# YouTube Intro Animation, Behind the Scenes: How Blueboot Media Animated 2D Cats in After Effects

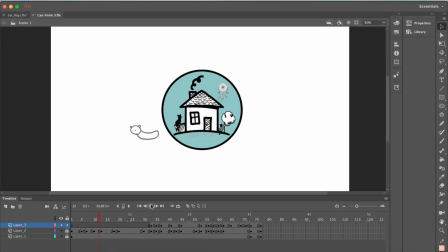264s
So you can see this is actually how I kind of blocked it out. So this is keyframing, and I feel comfortable enough doing this quickly with drawing, and it doesn't have to be perfect, right? Because I'm not going to use this as the final. It's really just there for timing. I knew that each of these cats had to come out separately.
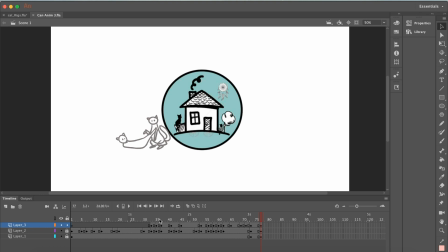284s
They were each going to have, a couple seconds, 2 to 3 second animation, and so I wanted to be careful that they don't take up too much time, because it's only supposed to be about 6 seconds long.
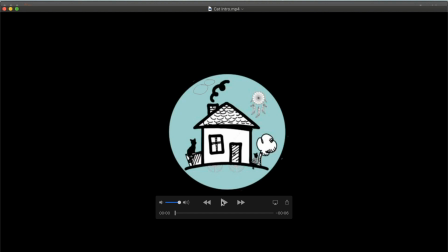295s
And then the final rough animation I put together, and this is kind of what I came up with. So you see, like up here with the cat that falls asleep, he actually pauses for quite a long time,
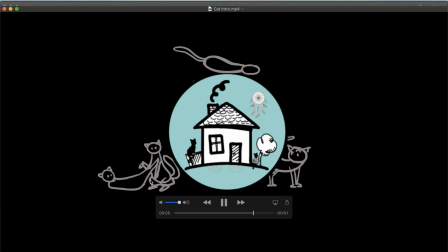311s
and that gives the viewer time to like look around before he decides to sit down and take a nap. He goes up, and almost immediately this other cat pops out. He's gonna look over, whoop, and then as he looks over, you see that he's looking at the other two who are kind of goofing off.
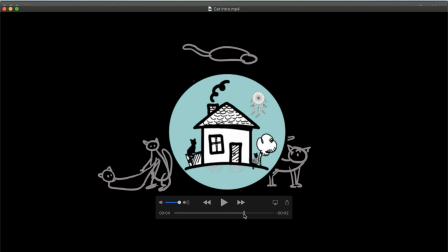329s
And then as she's like pushing him back, you'll see that the cat up top starts moving again, but this is probably the most overlapping in terms of animation that I had to have just to get it in there within about 6 seconds. It's basically like 1, 2, 3, 4, and that way your eye just kind of gets to rotate around the wheel, right?
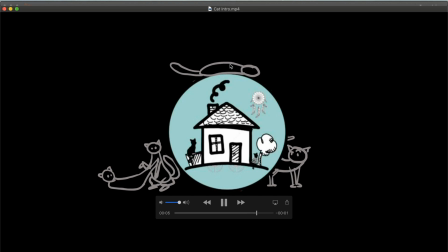350s
And then you look back up. Oh, okay, right. And even if you didn't look back up right away, you would look back up right there, like at least by the time he's laying down. So it works. That's called staging, which is a principle of animation.
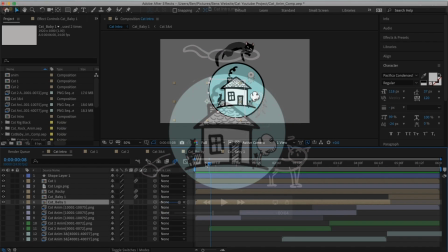364s
You want to make sure that it's easy to read. And you can see, yeah, it's basically the same.
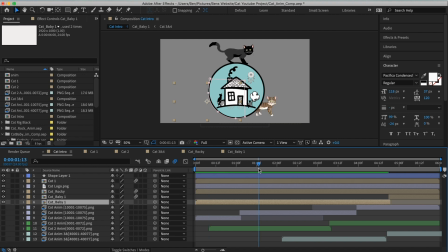371s
Actually, all these layers down bottom are the originals. And if you were to go in and look at, let's say this one, for instance,
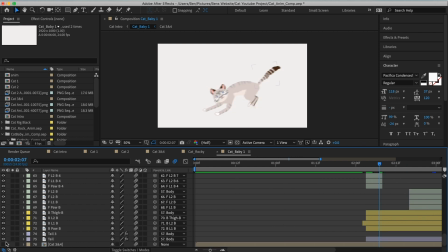379s
and I were to turn on these bottom layers, you see there it is.
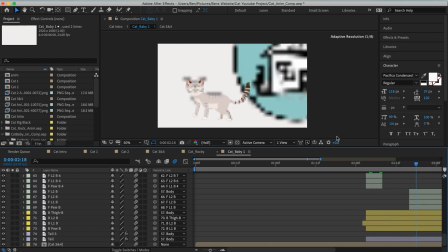385s
And so I actually tracked with, see that in the background?
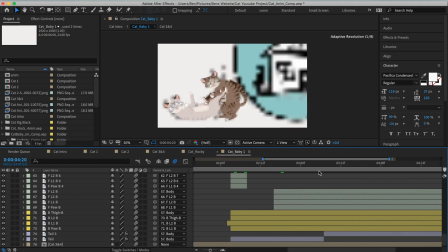391s
I actually tracked with the rough animation for my timing, and it's basically the same. So let's take a look at this and see what's going on. I'm gonna turn off motion blur for a second. Motion blur is causing this to look really blurry.
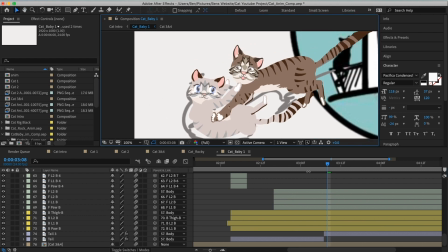404s
So let's take a look at this and see what's going on. So in a freeze frame, yeah, her eyes are like popping out, right?
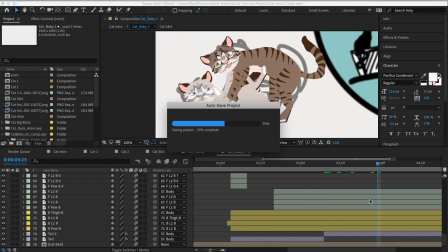411s
In a sense, there's like a lot going on here. So this is the most complicated one. There's 3 parts.
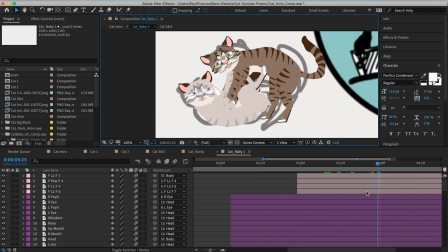417s
I'll just show you really briefly what this looks like. You can see all these layers.
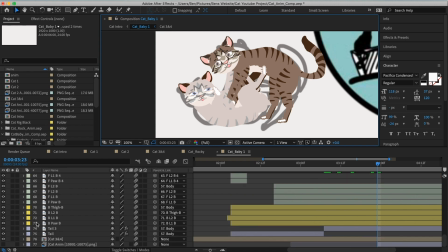421s
I've got 76 layers, but only I think 74 of them, 73 of them are actually being animated.
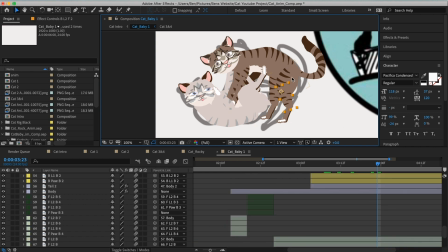428s
So that's 73 different parts. Each of these parts right here is being animated. Some are more complex than others. Like, so this right here is a simple leg, and I named them.
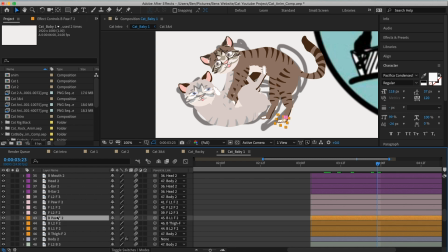439s
So I got thigh, and I got the bottom one, and then they work their way up. This is kind of a wonky order, but it has to do with how I want them to be displayed. They are attached to one another. So if you look, each of these has what's called a parent link, which means that it follows the other one.
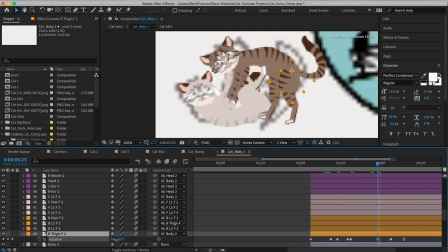456s
So if I grab this one, and I'm just gonna mess with this real quick, and I hit R, and I rotate it, all the other little guys move, okay? But if I grab this one, and I hit R, only the bottom portion moves. And that's because this is parented to this, right? And then these two are parented upward as well.
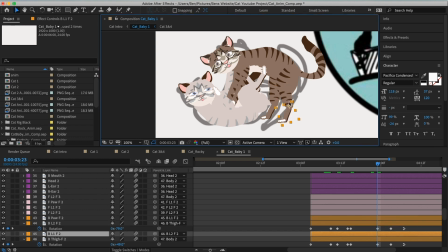474s
So basically, the paw is parented to the shin, which is parented to this part of the leg, which is parented to the thigh. And so as a result, it follows up the chain, but it doesn't do it in reverse. So then if I rotate this, you know, it doesn't rotate the top parts. And then everything is connected to the body.
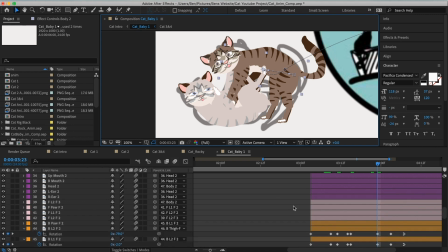494s
The body is unique because the body and the tail are actually puppet pins.
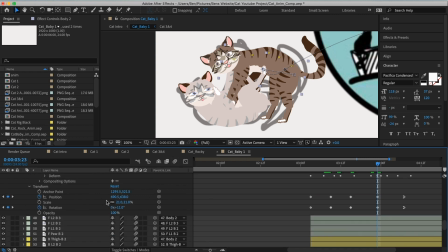501s
So what I did for these, you can see each of these has several different puppet pins.
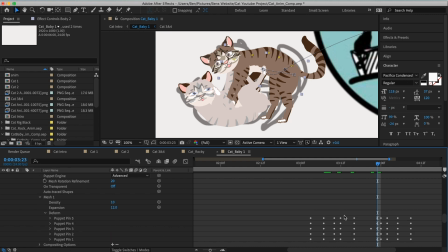507s
Let me show you. So this one has 5. And these are all animated. These are keyframes down here.